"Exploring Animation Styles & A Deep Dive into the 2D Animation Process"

And then, of course, there is stop motion animation, which is one of my favorite animation styles. The two that are most known with this style is, of course, Coraline, as well as Tim Burton's A Nightmare Before Christmas.
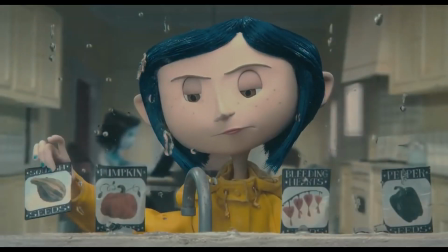4:19 In stop motion, flat materials such as paper or fabric are moved incrementally between frames,
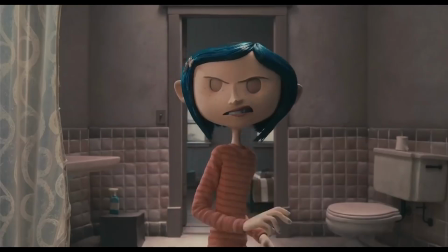4:25 creating the illusion of motion when played in sequence. And the strengths are that it's a highly tactile and unique
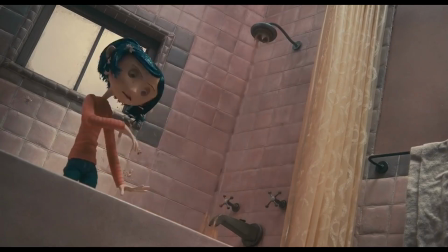4:33 animation style that offers a handcrafted feel that's both whimsical and artistic.
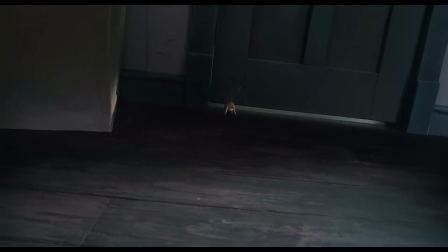4:38 But the challenges are that you're limited to non-fluid movements and it requires great precision in setting up each shot. A lesser used style of animation is the silhouette animation, but you may remember this animation style from Harry Potter and the Deathly Hallows Part 1.
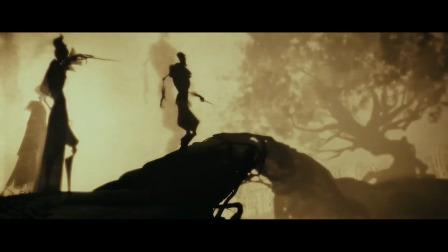4:58 This animation style was used within that movie to highlight a backstory of the Deathly Hallows themselves.
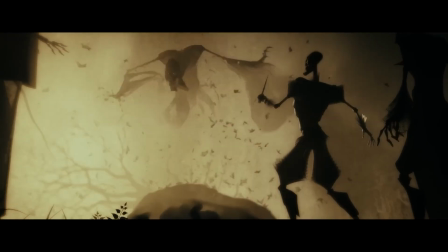5:07 Now, what it is, it's a type of cutout animation that involves creating characters and scenes as black silhouettes,
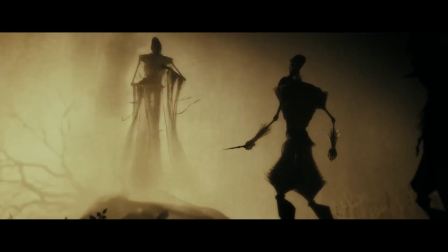5:14 often against a backlit surface. It's minimalist and visually striking.
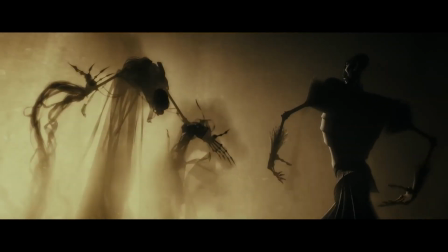5:20 So the strengths are that it's an effective way to tell a story with minimal detail,
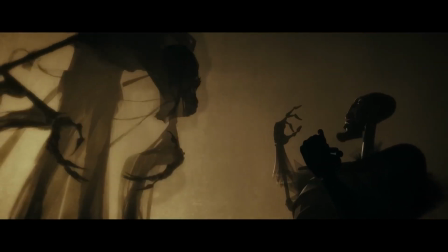5:26 but of course you're limited in terms of the range of expression due
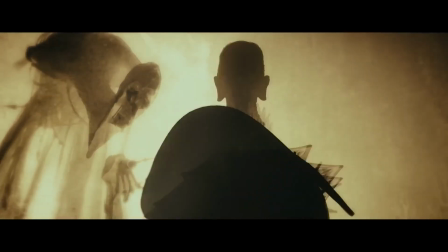5:31 to the lack of detail that you obviously get with a silhouette. Then we have the anime style, which is technically a subgenre of animation, but I'm going to pick it because it has such an influence in the world of animation today. And the ones that certainly come to mind are from Studio Ghibli, so The Boy and the Heron most recently. But then, of course, you have things like Suzume and Your Name and other wonderful, wonderful animes that exist. The reason why I wanted to highlight it, even though it is technically a subcategory, is that anime uses a variety of techniques,
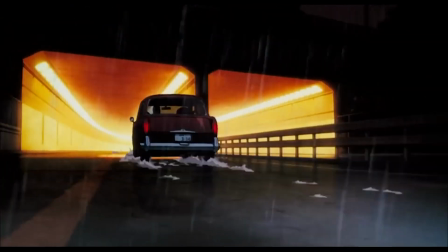6:07 but it is characterized by highly stylized character designs with limited animation in certain sequences,
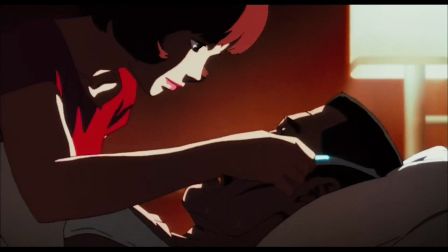6:14 holding still on a detailed background or character shot. And it also has expressive close-ups.
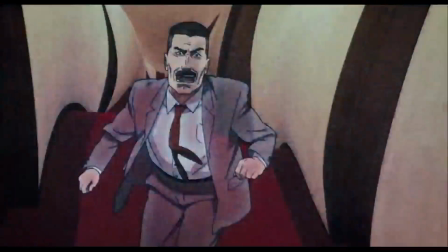6:21 This often blends dynamic movement with economic use of frames.
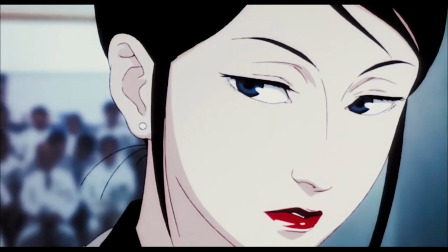6:26 And the strengths of this style are that it focuses on highly detailed backgrounds, expressive close-ups, and nuanced facial expressions.
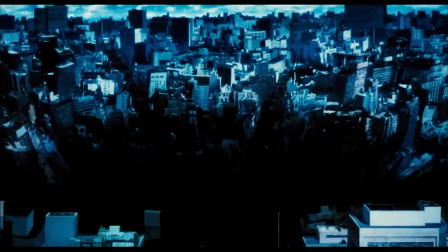6:35 And so it's a strong balance between action and stillness.
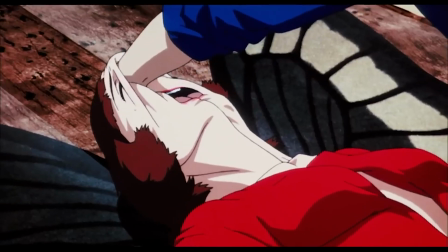6:37 However, the challenges are that your limited frame animation can be noticeable during slower sequences. Then we have the more corporate animation style, which is motion graphics.
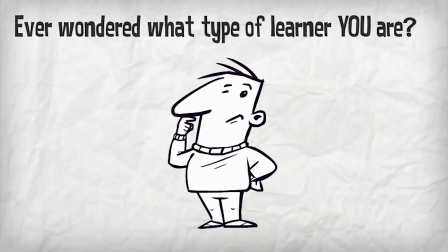6:50 And I say the more corporate style because they are most used in promotional explainer videos.
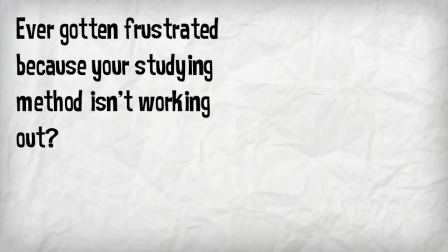6:56 They are typically used for infographics, using shapes, text, and images to explain concepts.
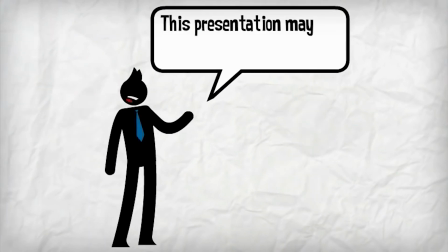7:03 And it often uses keyframe animation and is driven by software such as After Effects.
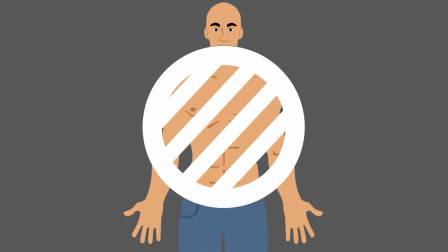7:08 And the strength of it is that it's clean, professional, and excellent for explainer videos or presentations.
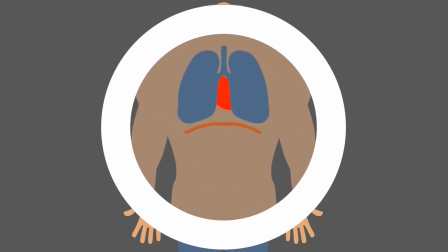7:15 But the challenges are that it often lacks emotional storytelling, so therefore it is best suited for non-narrative purposes. Limited animation is another type of animation, most notably the Flintstones and Scooby-Doo, Where Are You?
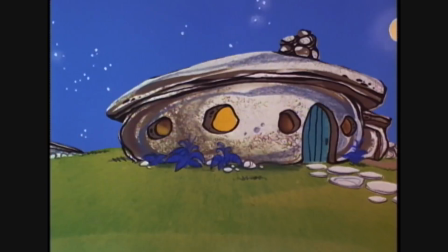7:30 And the reason why it's called limited animation is because instead of drawing every frame,
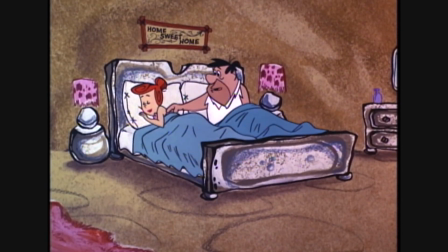7:35 limited animation uses fewer frames and relies on techniques like panning backgrounds
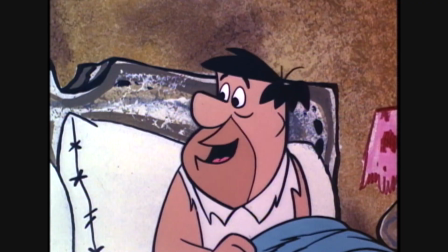7:41 and also dialogue over static characters or moving only certain body parts to save time and resources.
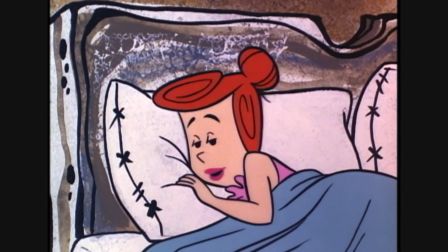7:49 And based on that, you can probably tell that its strength is that it's faster and more economical than full animation, especially for TV production.
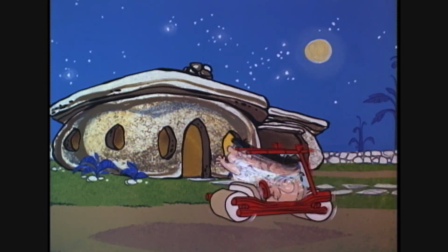7:57 But the challenge is that it can appear less fluid or dynamic compared to full traditional animation. Next, we have the hybrid 2D, 3D animation style, which is wonderfully exemplified in the classic The Iron Giant.
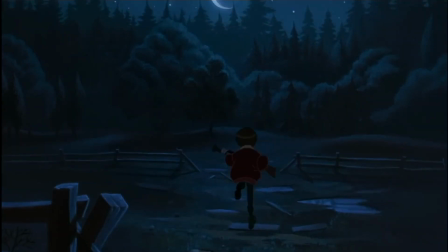8:14 As the name implies, this combines 2D characters and backgrounds with 3D elements or effects, merging the strengths of both animation styles.
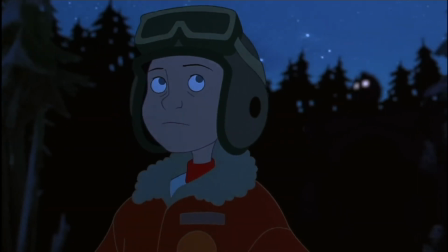8:23 This adds depth and complexity while maintaining the aesthetic of 2D animation.
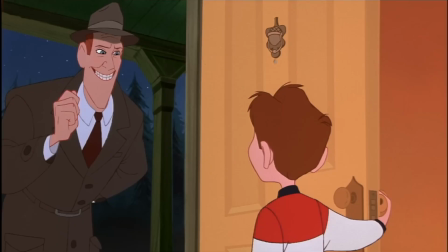8:28 However, it requires skilled artists and technology to blend both styles seamlessly. Of course, we have the experimental animation style as well, which by definition is a little bit harder to pin down, but an example of one such experimental animation style is The Old Man and the Sea.
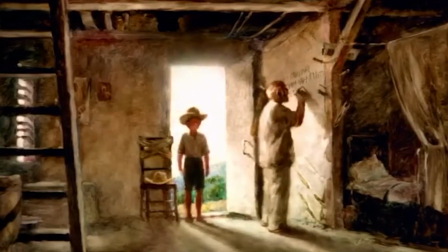8:46 This category of animation includes any unconventional techniques,
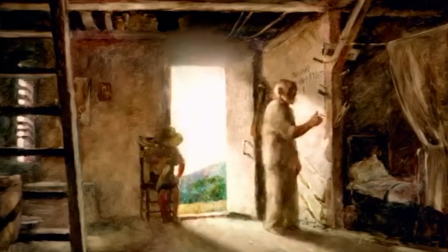8:50 often blending various mediums such as painting, collage, and photography, or manipulating materials in unusual ways.
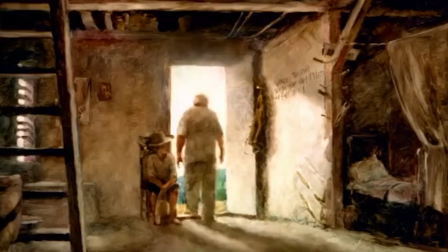8:58 The goal is to create unique visual effects or styles not seen in any of these other styles of animation.
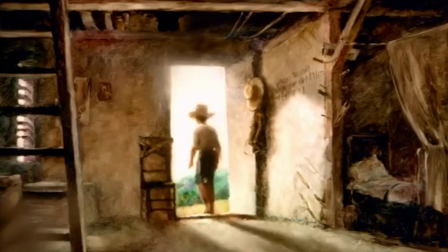9:04 Now, the strengths are that it allows for high creativity, artistic freedom, and often results in visually stunning and thought-provoking work.
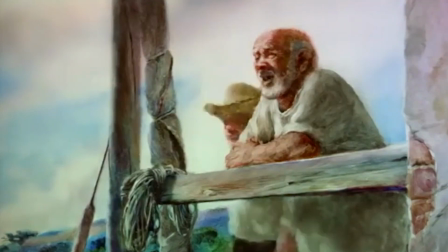9:13 But the challenges are, because it's highly specialized,
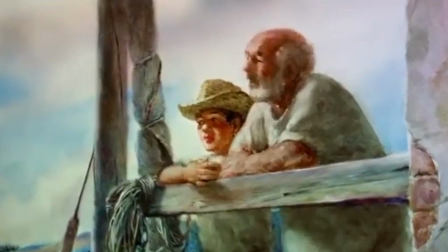9:16 it's not always suitable for commercial purposes and requires a deep understanding of various art formats. A fun animation style is paint on glass.
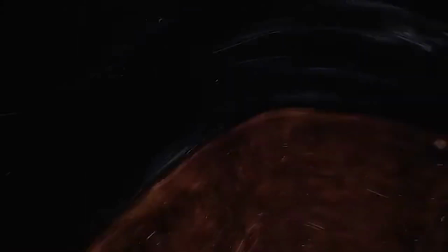9:26 This style involves painting images on glass or other transparent surfaces and manipulating the paint frame by frame.
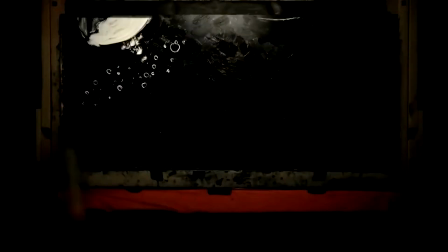9:34 It's a highly tactile process, producing a fluid, dreamlike quality in the animation.
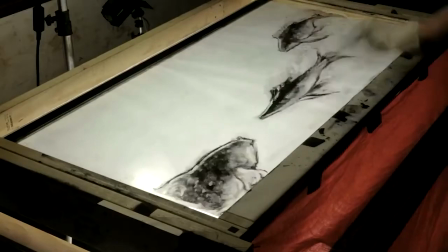9:39 And its strengths are that it is very beautiful, highly expressive, and has a strong artistic look.
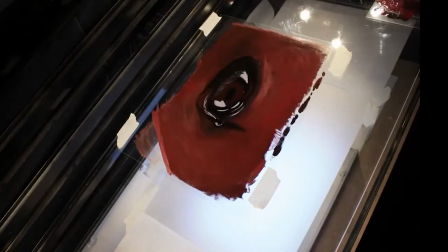9:46 But the challenges, of course, are that it's extremely labor-intensive, as it requires the animator to paint and alter the image between every frame. Similar to paint on glass, we have charcoal animation. Charcoal animation involves drawing and erasing images on paper,
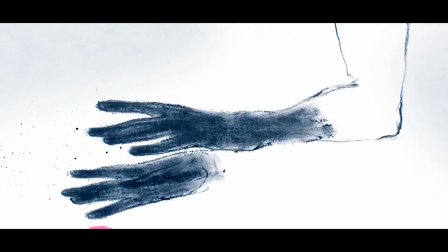10:03 usually charcoal or pastel, allowing for fluid morphing and a distinct gritty aesthetic.
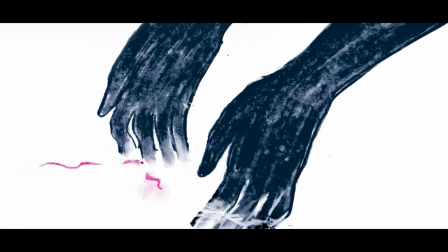10:09 The strength is that it has strong textural and atmospheric quality, perfect for moody or experimental storytelling.
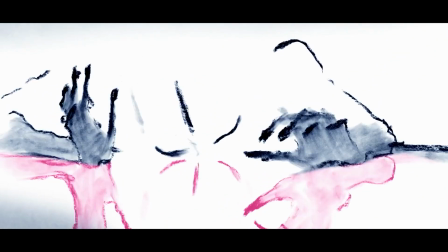10:18 But the challenges are that it's very difficult to achieve given the precision and that it's time consuming. Now we get to cell animation, which the classic Disney film 101 Dalmatians is a wonderful example of this.
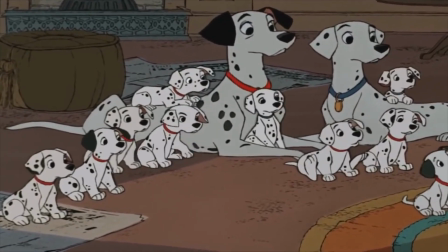10:33 It's a variation of traditional hand-drawn animation where animators draw on paper and then the drawings are transferred onto
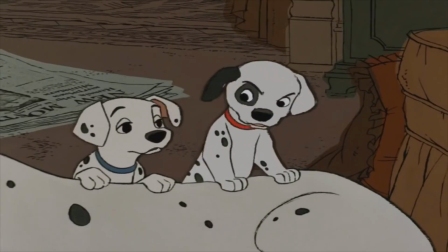10:41 transparent sheets using a photocopy process rather than hand inking the outlines.
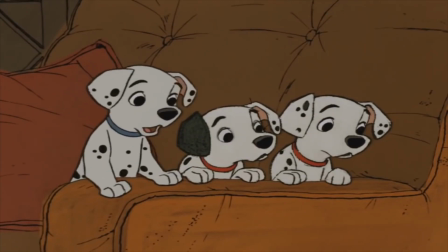10:47 The strengths are that it streamlines production,
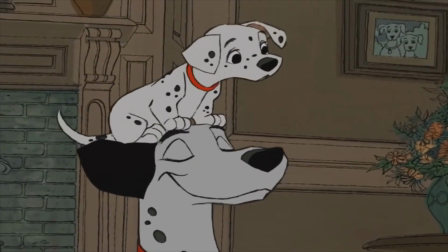10:50 and especially during the 1960s and 70s for Disney, it helped reduce time and effort spent on inking.
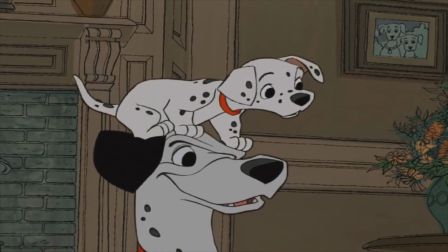10:57 But the challenges are that it gave the animation a rougher,
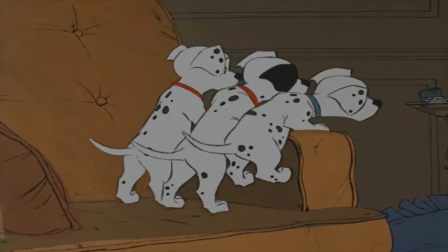11:01 sketchy feel that some found less appealing compared to more polished hand ink styles. One of the earliest forms of animation was actually called rubber hose animation.
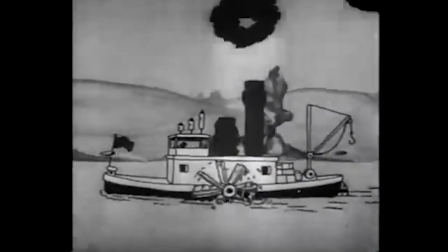11:11 So think of Steamboat Willie. This style is characterized by characters with bendy, rubber-like limbs and exaggerated cartoony movements.
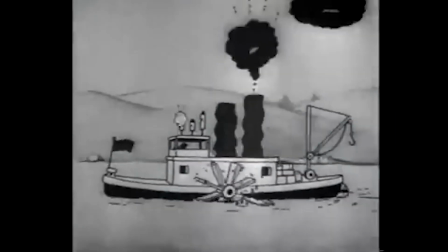11:20 The strength is that it's lighthearted, exaggerated movements are perfect for slapstick humor.
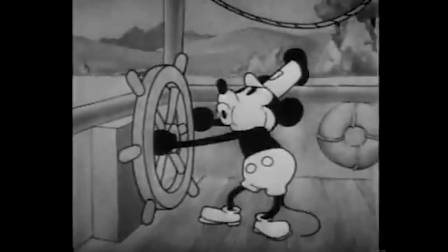11:26 However, it holds limited realism, and the characters and the movements are highly stylized and not grounded in natural motion. And last, but certainly not least, we have the sand animation style.
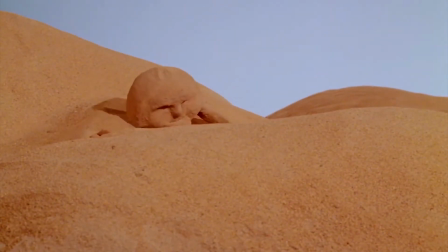11:38 This is where animators create images with sand on a backlit surface, shifting the particles to alter shapes and figures frame by frame.
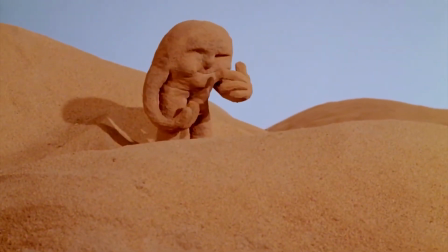11:46 It results in a fluid, grainy visual style that's often dreamlike or abstract.
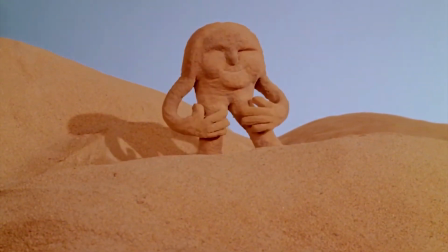11:52 If you're looking to check out this animation style, the Sand Castle from 1977 is a wonderful example of sand animation. So those are the different types of animation styles that exist out there today.
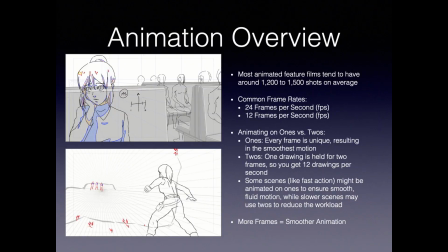12:04 Now, examining an animated feature film, most tend to have around 1,200 to 1,500 shots. In terms of the non-3D animation styles, the common frame rates tend to be either 24 frames per second or 12 frames per second.